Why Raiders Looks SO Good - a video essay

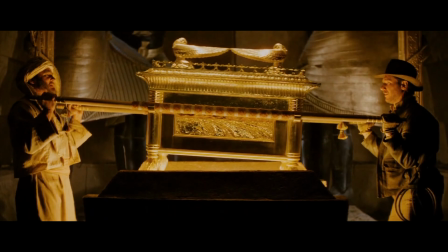recently rewatched Indiana Jones and the Raiders of the Lost Ark. Raiders was my favorite film as a child and is still solidly in my top 5.
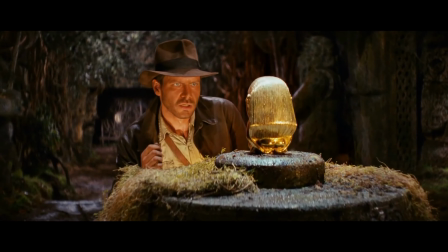I've watched it more times than I can count, and yet I've never really examined its visual style.
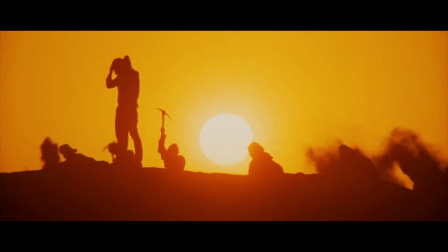I should note, however, I view this film with rose-tinted glasses, if you couldn't tell already.
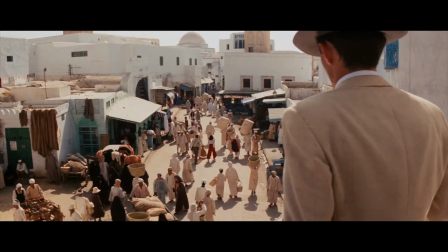It is one of the biggest nostalgia bombs from my childhood, and I can endlessly rewatch it, achieving the same Letterboxd rating every single time.
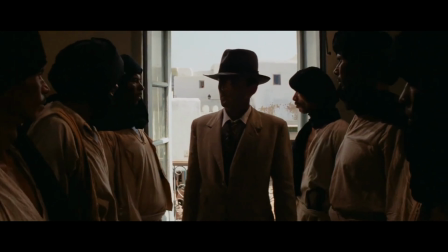5 fucking stars, baby. This movie is so goddamn good.
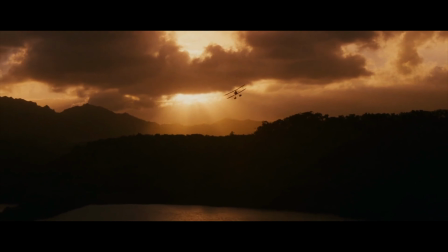I don't know how to explain how fucking good this movie is to me, but it's
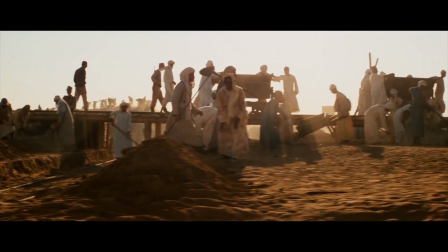essentially the perfect film. Take everything I'm about to say with essentially a grain of salt,
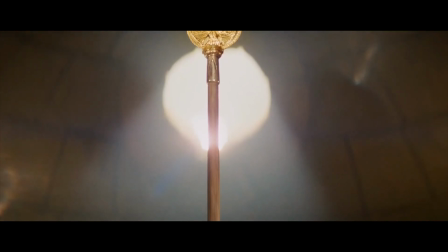because I love this movie too much to talk about it in a unbiased way.
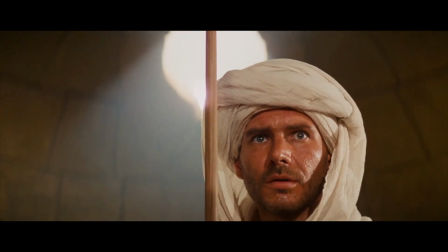So, to begin, the bias towards wide anamorphics throughout this film plays a major role in the overall look.
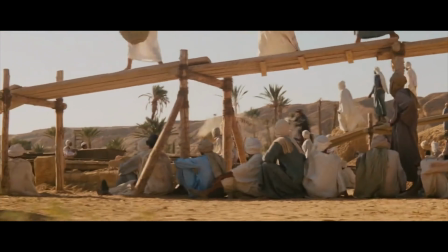Obviously, a film shot on anamorphics is going to look significantly different to one shot on spherical glass.
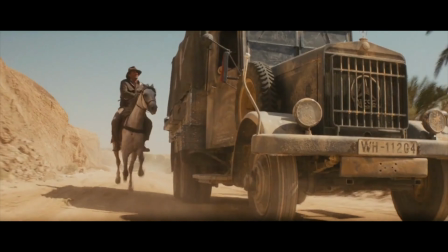That is entirely the point of anamorphic lenses.
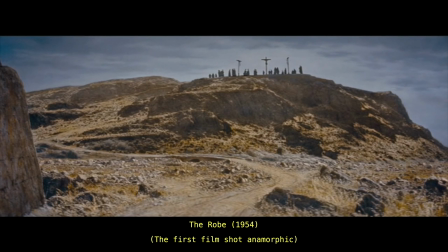They were invented as a tool by the film studios during the early days of television as a reason for people to go to the movie theaters.
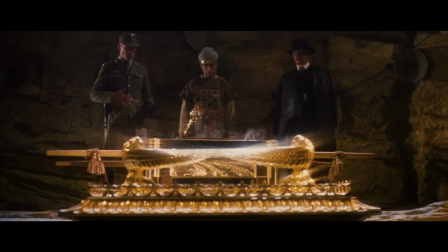Even though people could now consume content in their homes, anamorphic lenses essentially stretch the light on its way to contact the film stock and squeeze it.
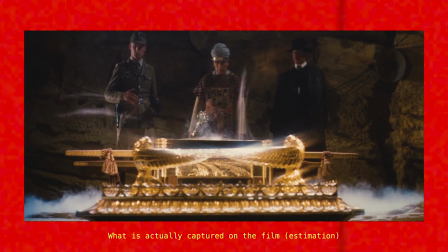Then, in post, when projecting the film, the image is de-squeezed, in the process creating the letterboxing on the top and bottom of the film. Now, we really only call this letterboxing because modern displays have widely adopted a 16:9 or even taller aspect ratio.
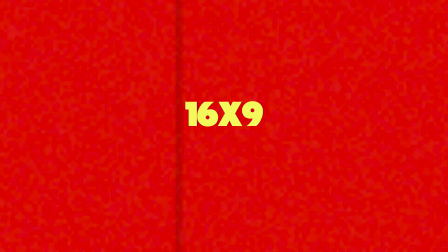So when your screen is the correct size, such as 2:39 anamorphic widescreen,
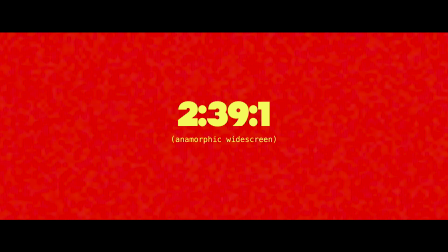like is created with the Panavision lenses Raiders was shot on, you don't have letterboxing.
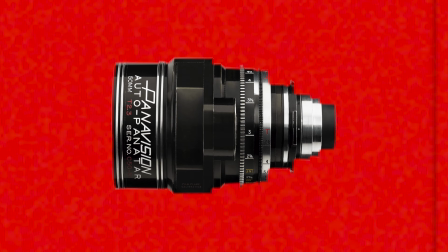These Panavision lenses are the OGs. I mean, anamorphics today wish they were the Panavision C series this was shot on.
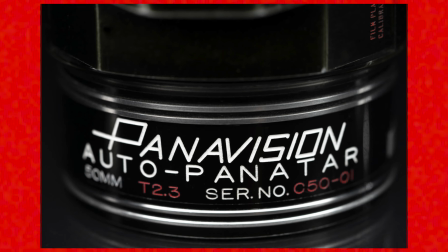Anamorphic lenses in general just add a nice funk to an image.
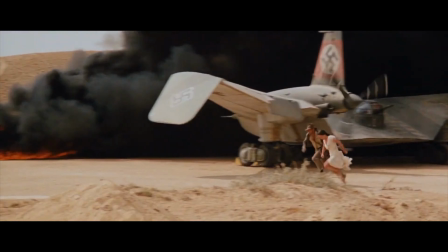A product of squeezing more information onto the film stock is, well, more information can hit a viewer's eyes.
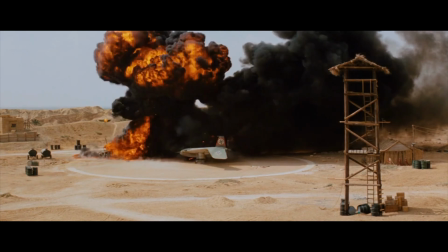It is easier to capture way more through anamorphic lenses simply because of the wider aspect ratio.
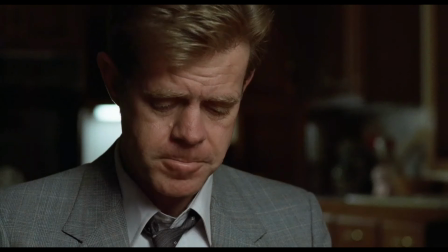Think about a medium shot on a spherical lens than a medium shot on anamorphic lenses.
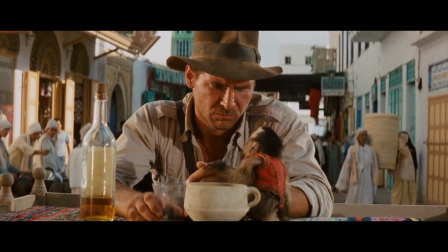There's just more in the anamorphics.
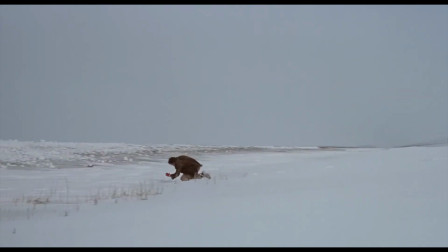Obviously, not every film needs more, but this fucking movie, man, it is so good with more.
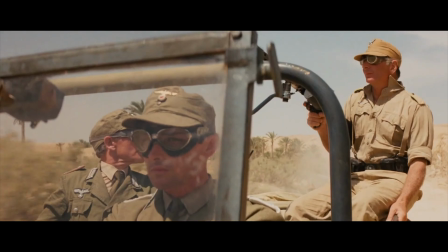It didn't need more, necessarily, but it's just so fucking good.
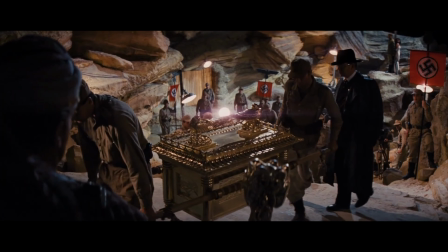It just looks so good.
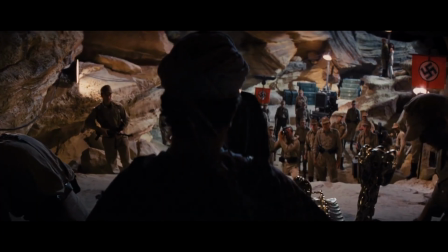Douglas Slocum, the DP, was very intentional with what moments he chose to use longer glass, however.
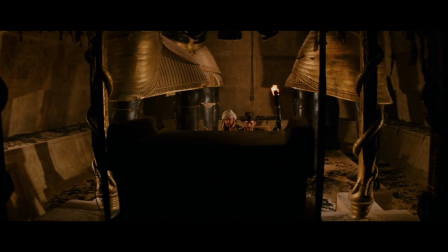I really love this style of cinematography, and it's something you see with other DPs at the top level, like Deakins.
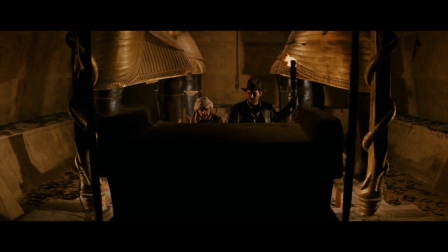Staying relatively wide does a great job of putting the audience in the film rather than simply observing it.
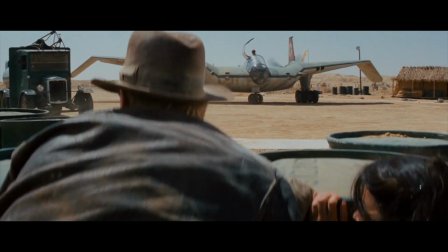To me, long lenses do a great job of isolating details, or,
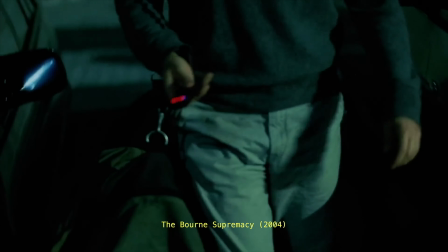when used from very far from actors, making the audience feel as though the characters are being watched.
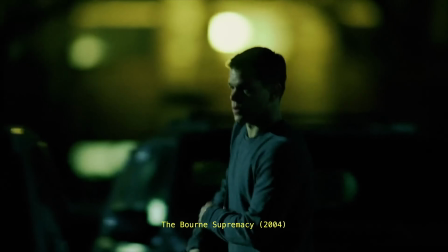They have a distinct observational quality to them, which I really love.
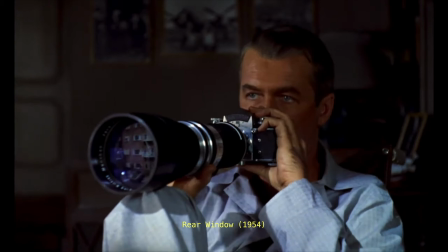In some instances, they can kind of feel like you're looking through binoculars or a telescope.
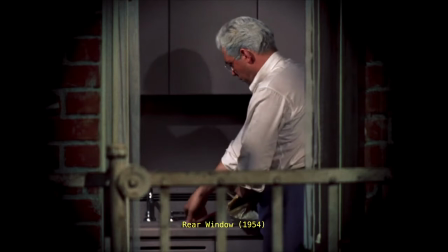It's essentially the same as what a long lens does.
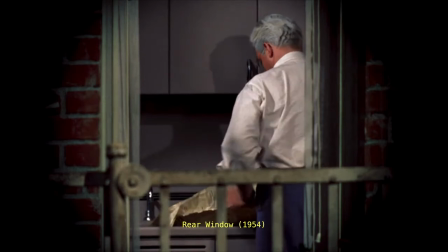In the back of our mind, when we see an image that is through a long lens, we subconsciously associate it with watching from a distance.
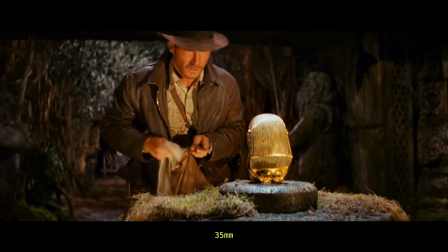But they should not be used all the time. It is a selective use of them in Raiders that makes them all the more effective.
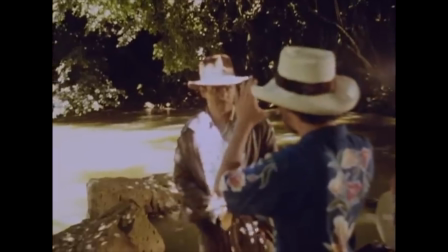Looking at some specific examples of these detailed moments, I think the opening scene is a great example of where a long lens is used effectively.
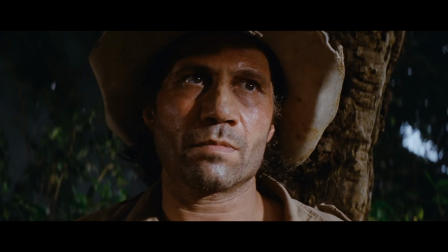The introduction of Indy to the world for the first time happens through this lovely series of shots, all in relatively long lenses.
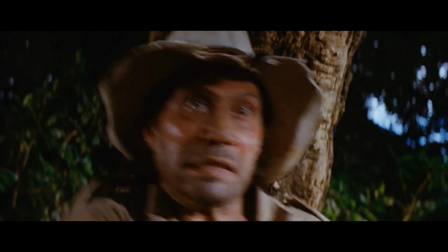The whole thing feels like Slocum was on something between like a 50 and a 70, so not terribly long,
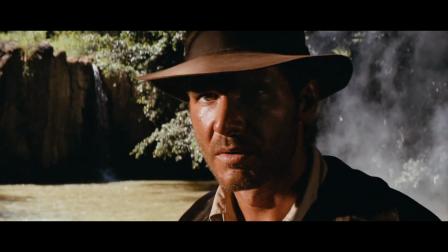but a 50 on Super 35 has a pretty long feeling because of compression.
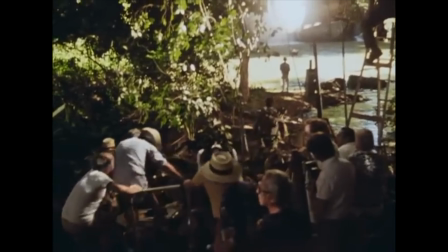Slocum and Spielberg effectively hide Indy's identity while he is almost shot immediately in the film.